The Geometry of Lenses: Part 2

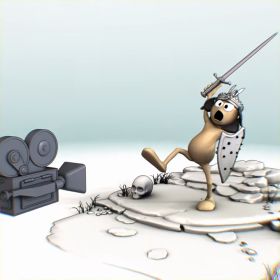[0:00]
How do photographers and filmmakers use different kinds of lenses to control the images they make?
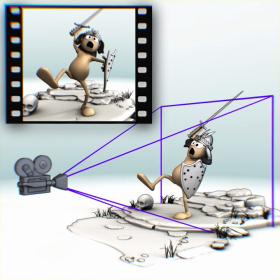[0:05]
We saw that depending on the distance it takes a lens to focus an image in a camera, we'll get different angles of view.
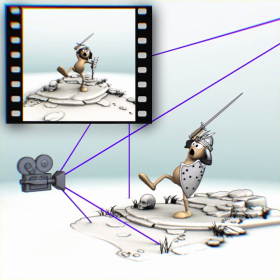[0:11]
A wider angle of view takes in more of the background and shrinks things more aggressively as they get further away.
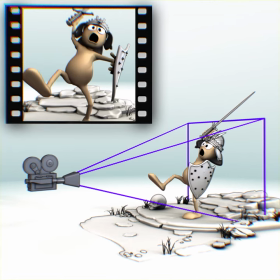[0:18]
And a narrower angle of view sees a smaller slice of the background and makes distant things shrink less severely.
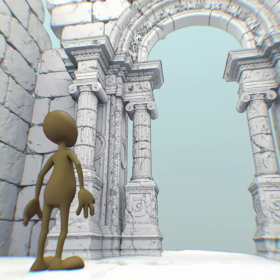[0:26]
Since a wide-angle lens takes in more of the environment, they're a good choice to emphasize the vast scale of a scene.
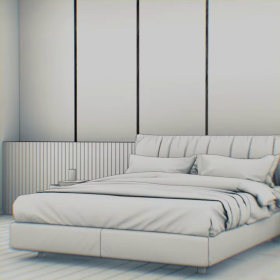[0:33]
Or they can make small places seem larger. A photograph of a tiny hotel room is going to look more spacious and worth a
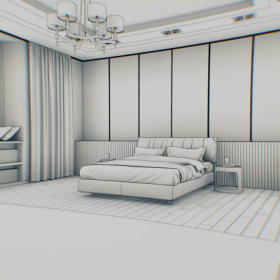[0:41]
higher cost if it's photographed from a corner of the room with a wide-angle lens.
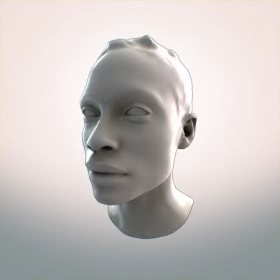[0:46]
A telephoto or long lens will create less distortion in
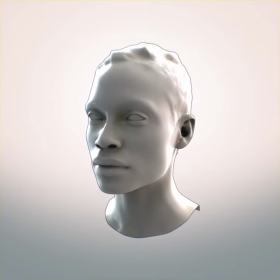[0:50]
perspective and is often the better choice for portraits since it creates less warping in the face.
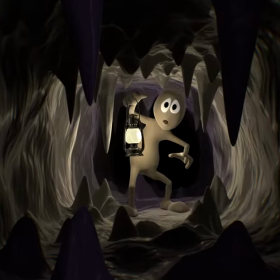[0:56]
Taking in less of the environment can make a scene appear more intimate or even claustrophobic.
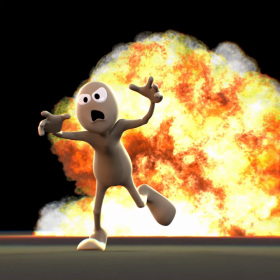[1:01]
If you want to make a stunt look more dangerous, such as making it appear as if someone is right next to an explosion, you can use a long lens.
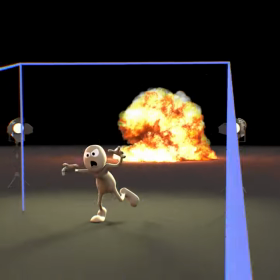[1:09]
Even with the explosion pushed back a safe distance away, the long lens can compress the space and make the person appear to be in imminent danger.
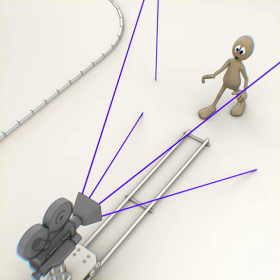[1:19]
Consider this: there are two ways to make a subject appear larger in the frame of a camera.
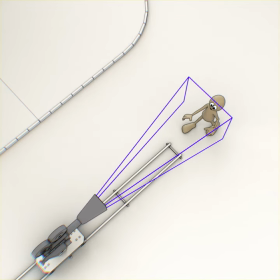[1:24]
Either by zooming in and shifting to a longer lens, or by just physically moving the camera closer to the subject.
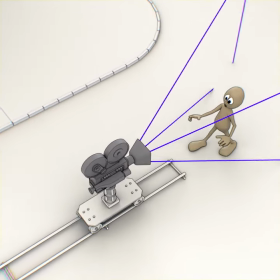[1:31]
With some careful maneuvering, it's possible to mix a changing lens and a changing camera distance to create an amazing effect.
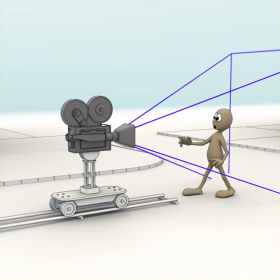[1:39]
The technique is called a dolly zoom, since it combines zooming the camera lens while moving it along a track called a dolly.
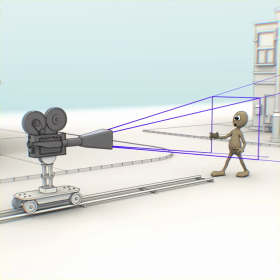[1:47]
A subject can stay the same size in frame with careful balancing of widening the lens while pushing the camera forward.
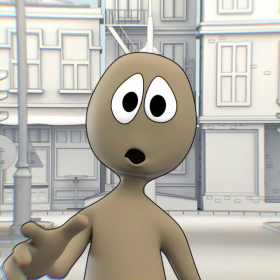[1:54]
As the subject stays the same size in frame, the rest of the environment warps dizzyingly around them.
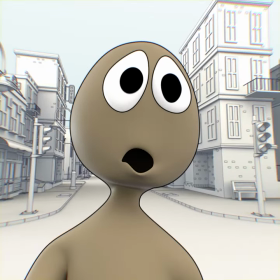[2:00]
The effect has been used in films in all kinds of ways,
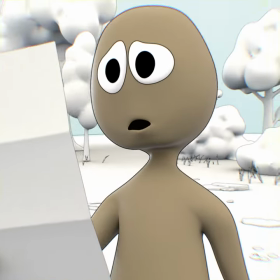[2:04]
including emphasizing the drama of a sudden realization, or to accentuate a challenge that lies ahead.
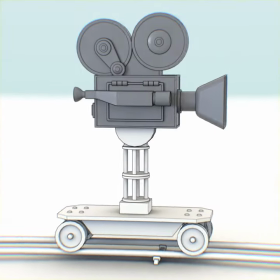[2:09]
So keep your eyes open for creative uses of lenses in films, including the dolly zoom.